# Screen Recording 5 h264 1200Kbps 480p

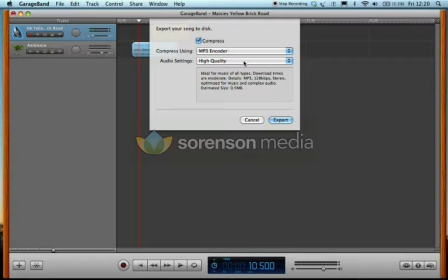[12:20]
For this, we'll just use an MP3, which is 128 kilobytes per second. As you can see, it also explains it's ideal for all music types. So, and also this size is not too big.
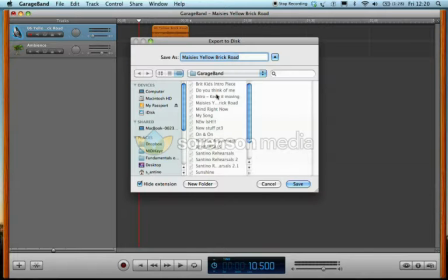[12:32]
So let's export that. So I'm going to export that within my project folder. My music, GarageBand version, save that, replace. Yep, I want to do that.
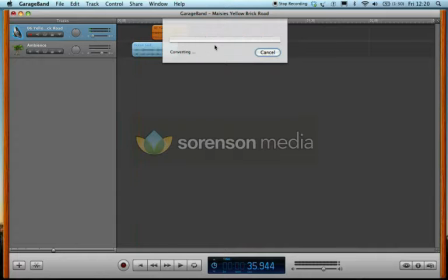[12:47]
So now GarageBand is creating a mix down.
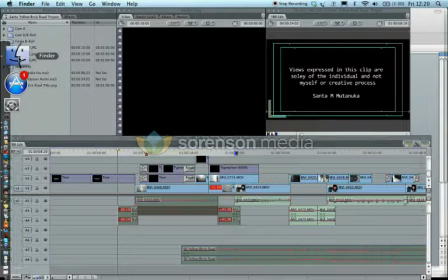[12:50]
And then what I want to do is I want to go back to Final Cut Pro, and then I want to find that initial file that I've just created,
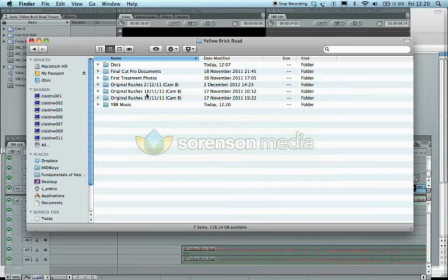[12:59]
which is here, and then here,
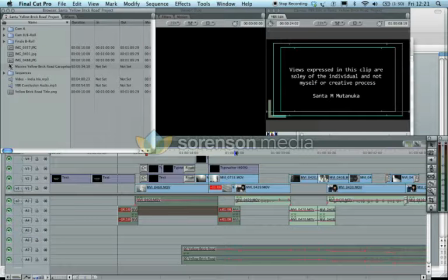[13:04]
yeah, and drag that over into Final Cut Pro, and then what I want to do is put that on the timeline right from the beginning.
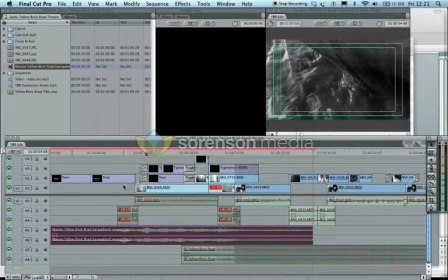[13:13]
So now, as you can see, there's a big red line which shows that basically the source audio needs to be rendered.
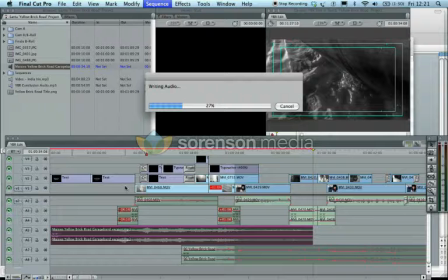[13:21]
So it will only take a few seconds, and that's one thing to bear in mind when creating a soundtrack or digital soundtrack for a sequence,
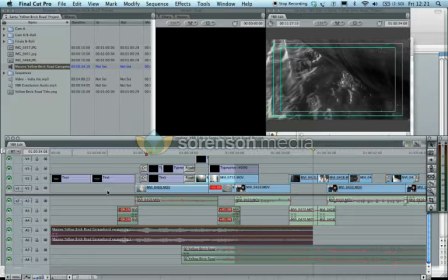[13:31]
is the format and how, because obviously your sequence settings are already set, so you will need to render whenever you add new files onto your timeline. So let's just quickly review this and see what happens.
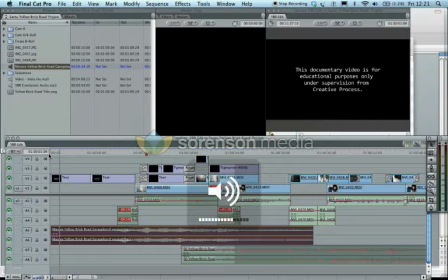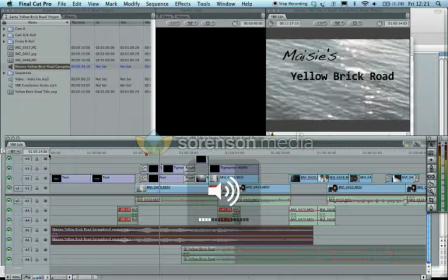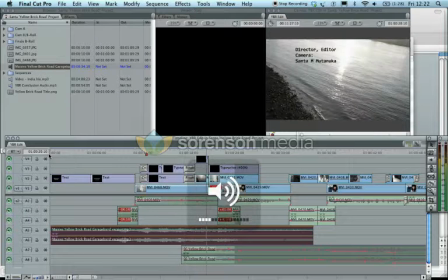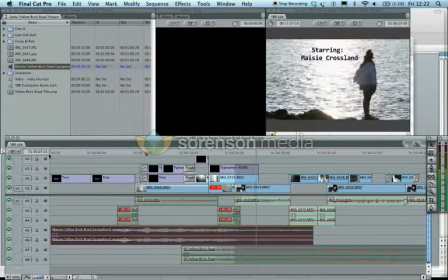[14:10] Hi, I'm Maisie, I'm 18 years old, I love music and I'm trying to be a singer.
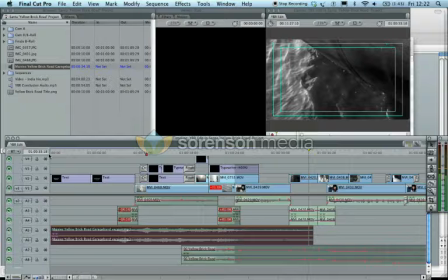[14:18]
Yeah, I'm happy with that. As you can see and as you can hear, that there are points where the music dips in and dips out. That's obviously to complement her voice, like I was mentioning before in GarageBand, and also complement what's happening with the visual,
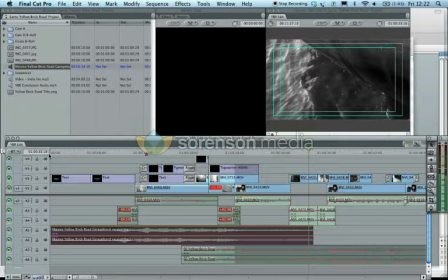[14:34]
because there is a lot going on and a lot to take into consideration when making digital soundtrack. Does your audio match what's happening with the visual? If there's too much going on, how to lessen it, that sort of thing. But those are the challenges that you discover as you're making the digital soundtrack,
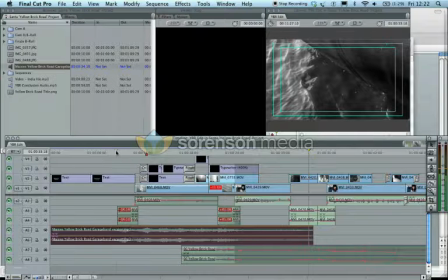[14:51]
and that's just an example of how to create a digital soundtrack within your sequence.
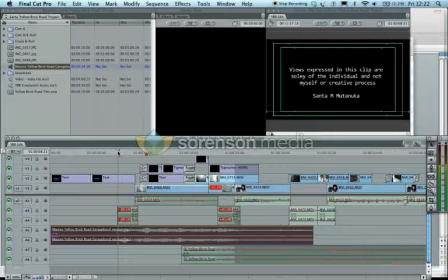[14:57]
So I'll review that again.
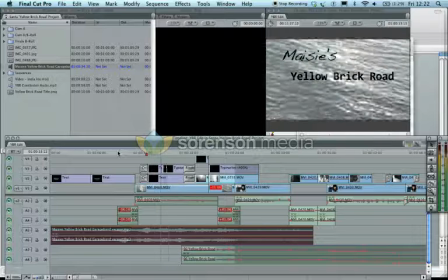[15:00]
As you can see, the visual, there's just an ambient visual, the sound effects, effects when the music comes in.
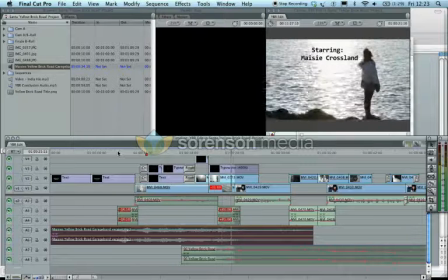[15:08]
You can still hear the ambient sound effects in the background alongside the music. Sound effects fade out to complement her voice and the sound effects on the camera mic.
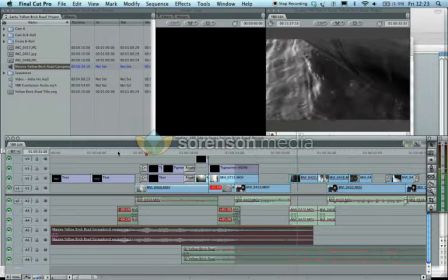[15:19]
And then, yeah, sound effects completely dip out. Great. Thank you.